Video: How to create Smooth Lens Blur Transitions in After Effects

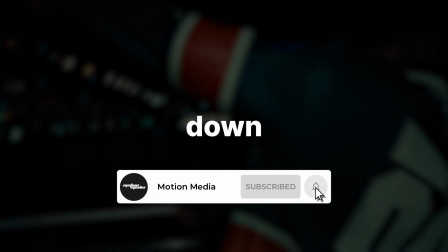8s
What's going on, guys? In this video, we're going to be breaking down how to create two different blur flash transitions.
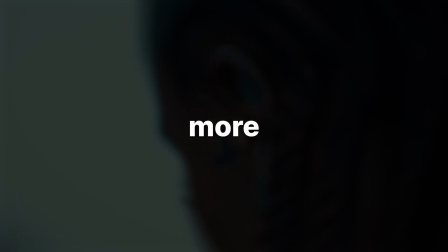14s
These are the perfect transitions to use, especially if you're going for more of that like clean and simple look for your edits.
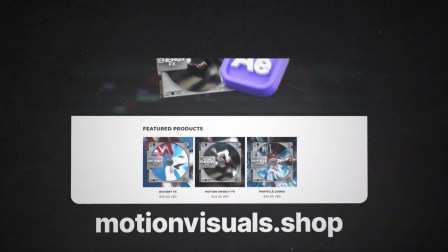20s
And before we get into the video, I also want to let you guys know that I sell editing packs and presets for video editors.
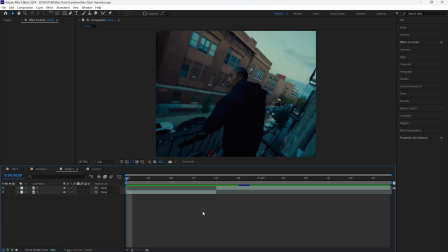25s
So if you're interested in that, I'll have the link down in the description. Without wasting any more time, let's get right into it.
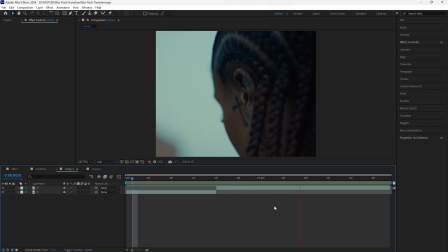30s
So here in After Effects, I have these clips from BK the Rula's music video.
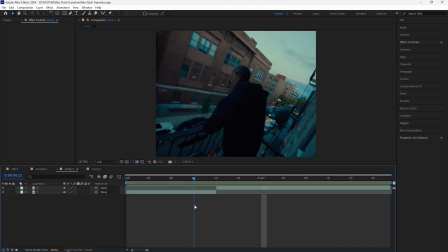35s
And for this first one, we're going to be creating sort of like a blur flash zoom transition.
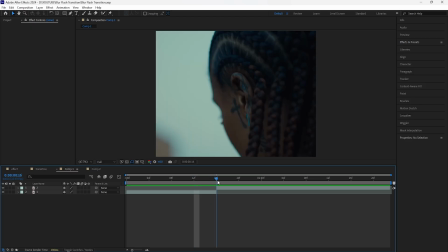41s
So it's like a bunch of transitions combined into one. And the first thing we're going to do is just grab this layer, grab your second layer that you're going to transition into, and we're going to overlap it with the first one.
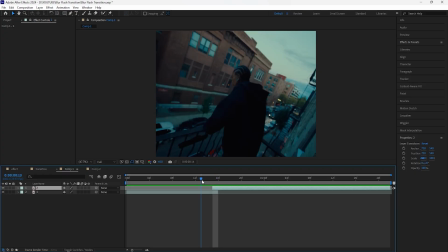52s
So just bring that back. So just bring that back one frame and then cut this timeline. And the first thing we're going to do is focus on the scale as well as the opacity.
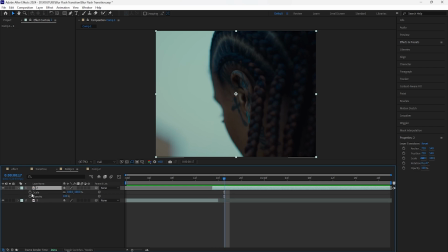61s
So from the beginning of the second clip, let's go forward one, two frames and then just keyframe both the scale as well as the opacity and then go back towards the beginning.
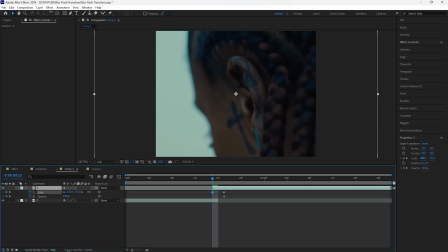70s
I want this to be really scaled up so that we create kind of like that zoom out transition.
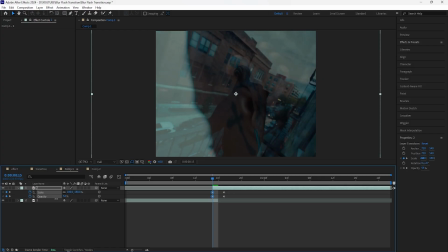75s
And then for the opacity, you want to really lower that to around like, I think 40% should be good. So once we do that, we can see the layer from before. We want to create kind of like that overlapping effect.
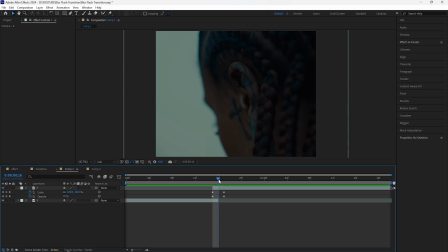86s
And then I want the fade in to appear faster. So I'm going to grab this opacity keyframe and just bring that back one frame.
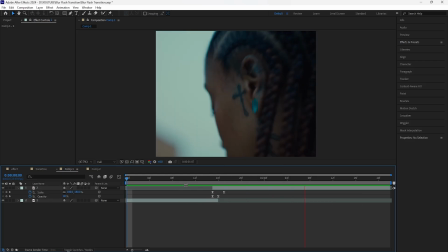94s
Then I'll easy ease the keyframes. So this is what we have for the transition so far. We have that like really seamless zoom out transition.
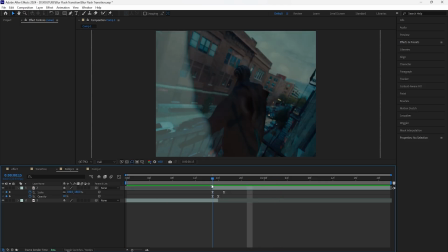102s
And to make this look even better, we're going to create that flash blur effect. Let's create a new adjustment layer. Make this adjustment layer 6 frames. Once you cut this layer, make sure to bring it towards the middle where we have 3 frames on the left and 3 frames on the right.
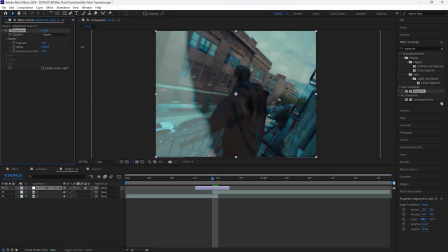115s
For the first effect, let's add an exposure. Increase the exposure because we want this to be really bright for that flash effect.
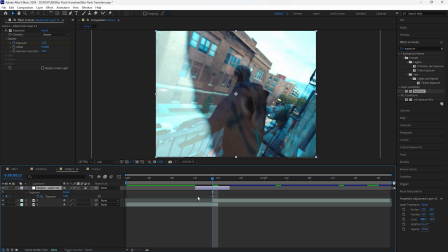121s
I'll just increase it to 3, keyframe that at the middle, and then keyframe both the beginning as well as the end at 0. Then we're going to add a Gaussian blur in order to create that blur effect. Go to the beginning of the adjustment layer, and I already want the blurriness to start out.
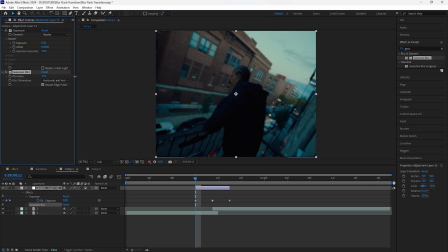138s
So let's increase this to like around, I think 15 should be good. And then just keyframe that, go towards the middle, and I want the blurriness to be even more intense.
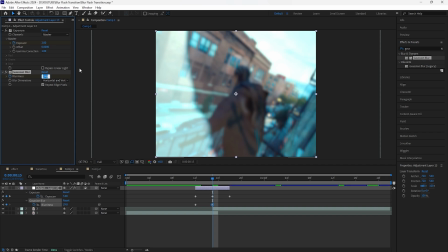147s
So let's increase this, and I'll just increase it to 30. Then we're going to keyframe the end back to 0.
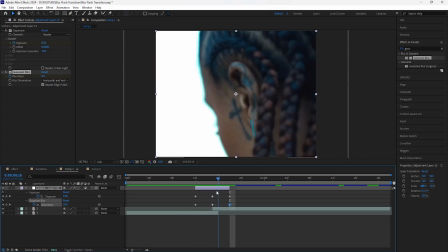154s
So right when the adjustment layer cuts, we already have that blurriness. Also going to increase the exposure.
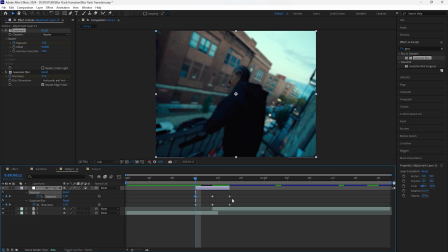161s
I want the beginning to be a little brighter, so I'll just increase that to 1. Then easy ease all the keyframes, and this is what we have for the transition.
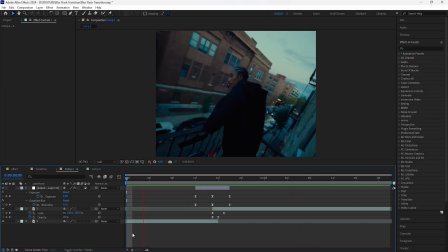169s
It looks really smooth because we added that flash blur effect. After creating that blur flash effect, we're going to add a radial blur to the second clip.
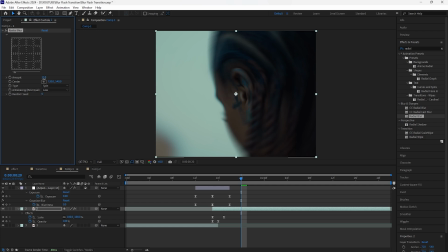177s
And for this one, I'll just increase the amount just by a little. I think that just makes the clip look even better.
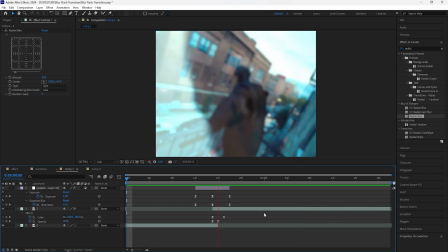184s
So we have that transition, and then we have the clip of the radial blur effect.
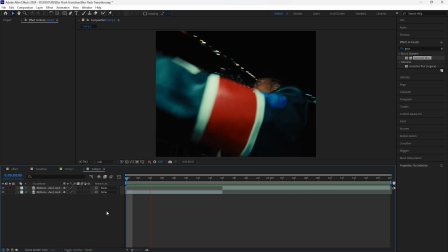189s
Now moving on to the second effect, we're going to be creating another simple flash transition, and I'll just be using different clips from the same music video.
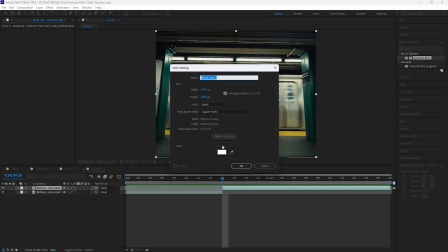196s
So let's first begin by creating a new solid. And for this one, you want to make sure that the color is white.
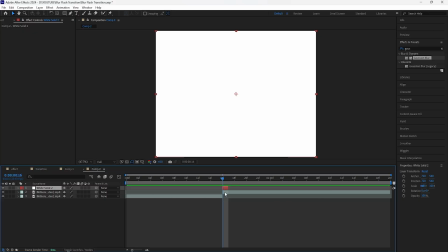202s
Cut this layer so that it's only one frame, and make sure that it appears at the first frame of the clip that you're going to be transitioning into.
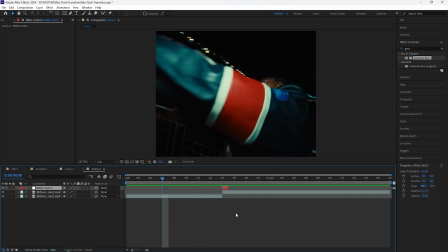210s
So this is going to be like that flash effect at the beginning, and then we're going to add a few other effects.
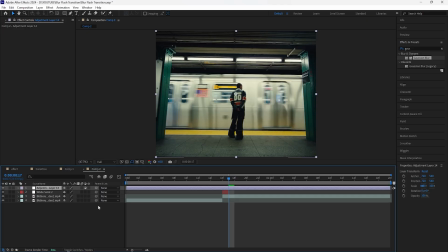216s
So let's create a new adjustment layer. Make sure this adjustment layer is 8 frames long. For this one, I want the adjustment layer, which is going to have the flash effect, to appear like a few frames after the first flash effect. So let's go forward 2 frames and then just bring that forward. For this one, we're going to add an exposure.
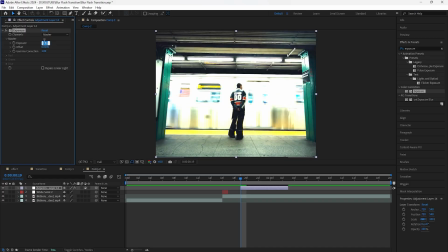232s
Increase the exposure to 2.5 should be good. Keyframe that. We're also going to increase the offset just by a little.
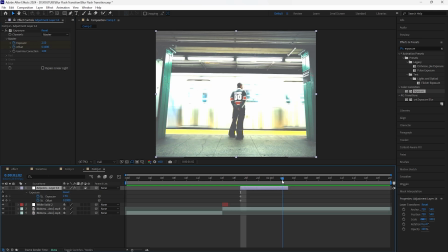239s
So I'll increase that to 0.1. Keyframe that at the beginning towards the end and keyframe both of those back to 0. Then we're also going to add a blur effect to make this look even better. I'll be adding a camera lens blur. Let's increase the blur radius. I'll increase this to 12. Keyframe that at the beginning. And I want the blur to fade out faster.